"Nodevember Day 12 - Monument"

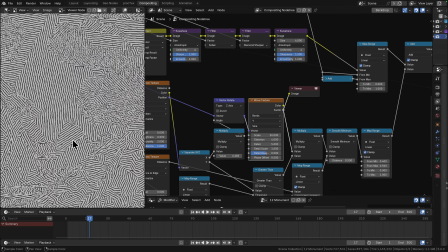[10:50]
So essentially we have a wave texture which is facing the screen because it's in screen space coordinates and it's just pointing in different directions based on where it lands but you can see that all of these lines are
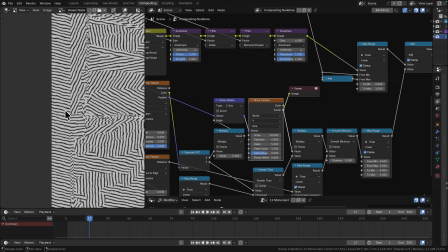[11:04]
essentially the same spacing between each other they're no different just because they're further into
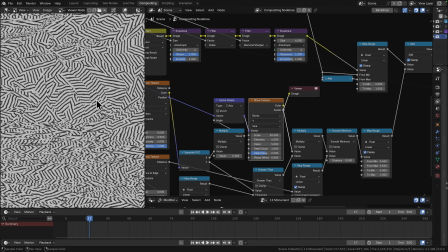[11:10]
the scene or anything like that and this is another important illusion from imagining that this has been drawn by somebody on a piece of paper
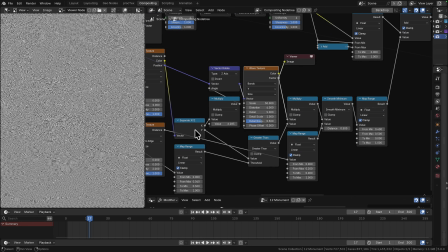[11:17]
so taking all these lines we're going to take another one of our random values as a mask so now we're going to get rid of some of the cells because we don't want it hatching everywhere we just want it on some parts doesn't really matter which one's in our case so now we've masked this out to just being
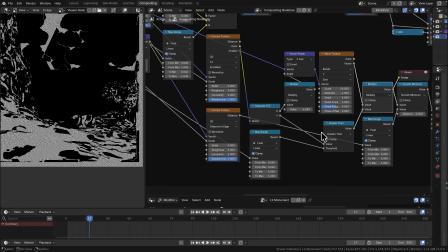[11:33]
in the foreground and again this is taking values in from further up that section that i was talking about before so distance
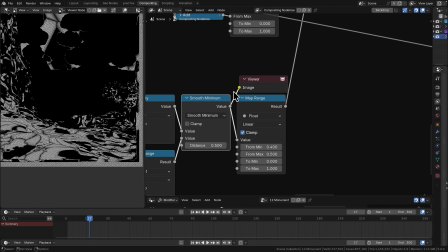[11:40]
based doing smooth minimum against our distance to edge and then we're just manipulating these values with another map range just to give that extra control
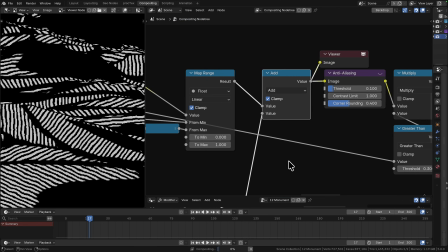[11:48]
there we go that's looking a bit sharper this is what we are adding to the rest of our line work like this so it's all starting to come
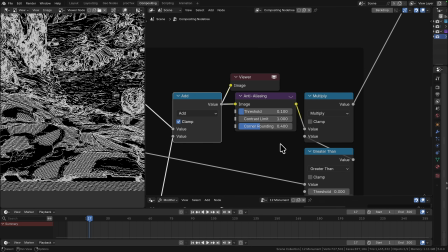[11:55]
together now we're going to anti-alias it there's an anti-aliasing node if you're doing this kind of stuff with hard filters and like we're going we're taking these filters far harder than they should be used especially the the like the diamond sharpen so you are going to want to anti-alias this
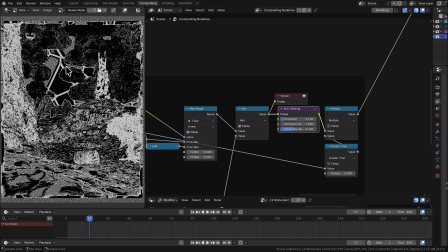[12:11]
and then just to clean some things up because i didn't want anything in the sky we're also doing a multiply by anywhere that's greater than our normalized scene distance so anything which is essentially beyond the back of these clouds
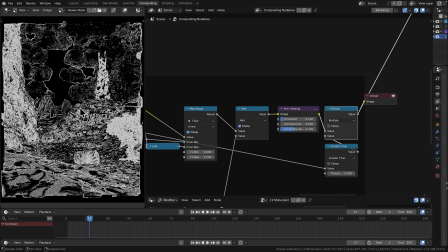[12:24]
is going to just be replaced with black so there we go so this is just now isolated it down to the main section the next thing for us to do is
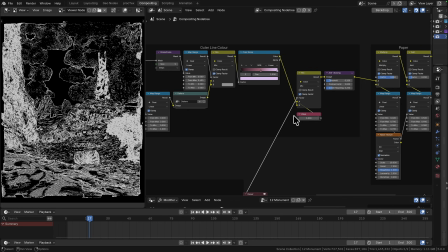[12:33]
going to be to color these lines so with this we've
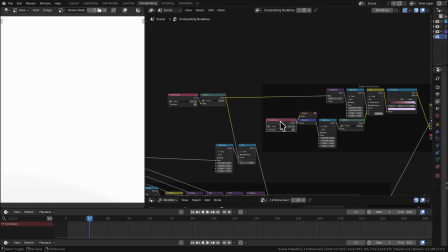[12:37]
got two things going on we have our scene depth normalized there
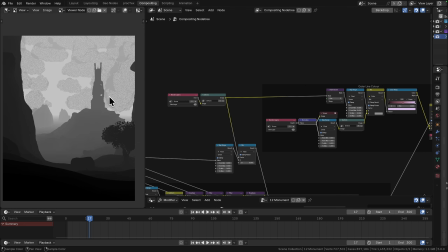[12:42]
we go and we also have our
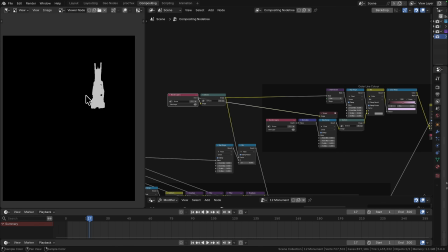[12:45]
mask for our monument and this just came through a shader AOV so I'm taking my depth normalizing it
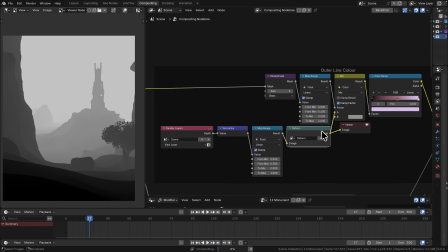[12:51]
setting a map range so I can get rid of those clouds and then deforming it just to make sure that everything follows the same layout you can see it's shrunk some of that down it's blurred some of it it's very simple but and probably not very important for this setup and then what
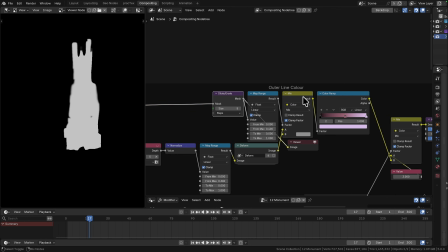[13:06]
I also did was I took that monument mask and I expanded it and then I just used it to mix in a little bit the same color that
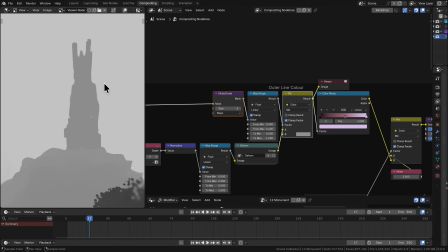[13:15]
we're using for the background essentially this monument the way that all of the lines have happened with between the sobol and the uh the diamond sharpening as well as the kawahara everything's kind of drifted it's not exactly where the geometry was so i just need to make sure that i'm allowing for this
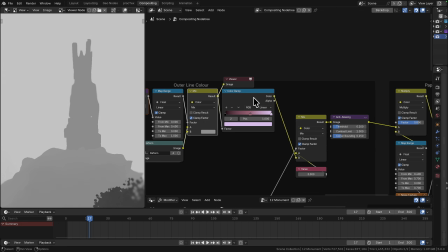[13:32]
to cover the rest of my lines so then we can come into our color ramp here and this is just defining the color of
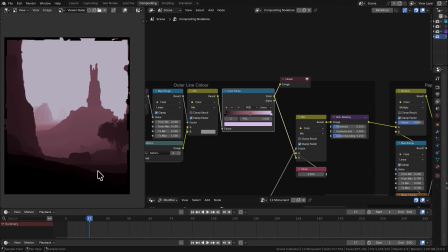[13:40]
the lines as we come into the scene so I've got black in the foreground going through reddy purple up to a nice sort of desaturated blue pink in the
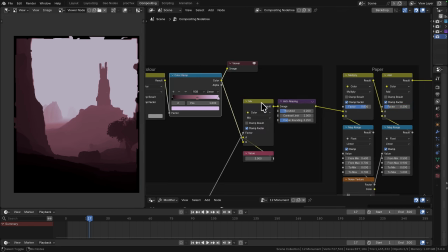[13:47]
background and then we're just using this through a mix.
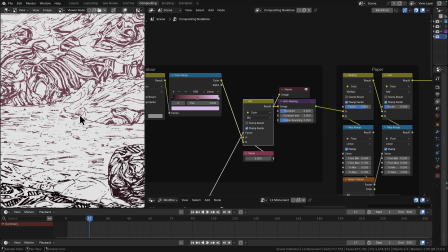[13:50]
So now you can see that we have our main white background and our lightly colored lines
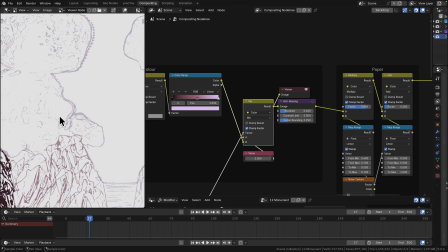[13:57]
and I really like these ones in the distance just feel so minimal on these these sort of sea spires and around the clouds here just really nice.
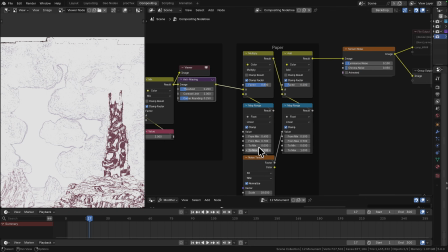[14:05]
And you alias that and then we're going to add some paper.
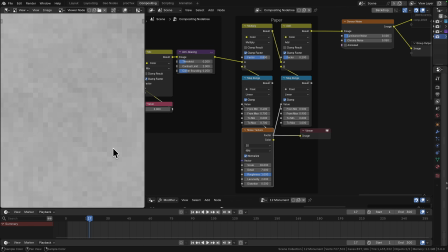[14:08]
So first of all let's make a texture this is just a very high detail so seven levels of detail 18 on the scale and a roughness of one so you can see oh and it's got a bit of distortion as well so as we increase that roughness it essentially reduces the contrast until
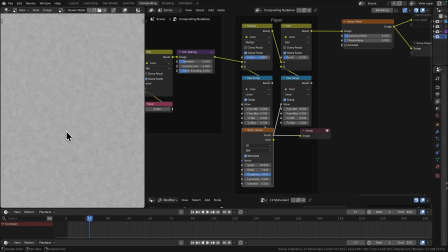[14:25]
we get a nice soft not completely like white noise like it's not just
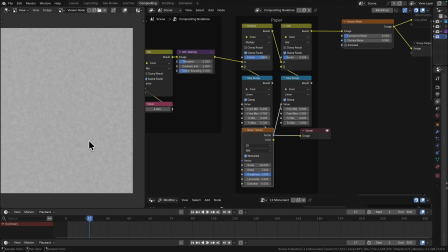[14:31]
noise we want this to have some level of looking like it's patchy like paper is.
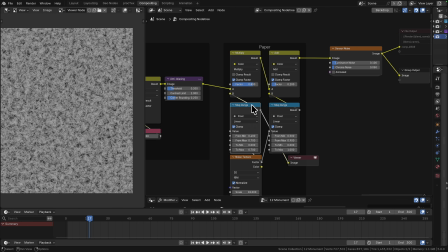[14:36]
So first thing we're going to do is we're going to multiply this in. So we're just going to add a little bit of darkness to it just to give us a little bit more control.
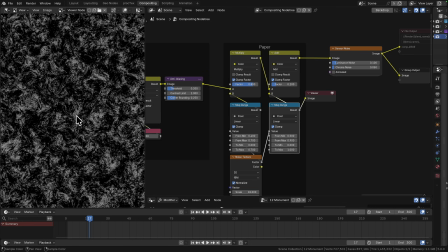[14:44]
And then separately we're going to add some of the really high spots just anywhere that's a bit lighter.
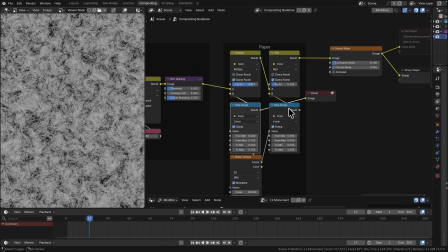[14:50]
So you can see this is our general paper texture. These are our highlights.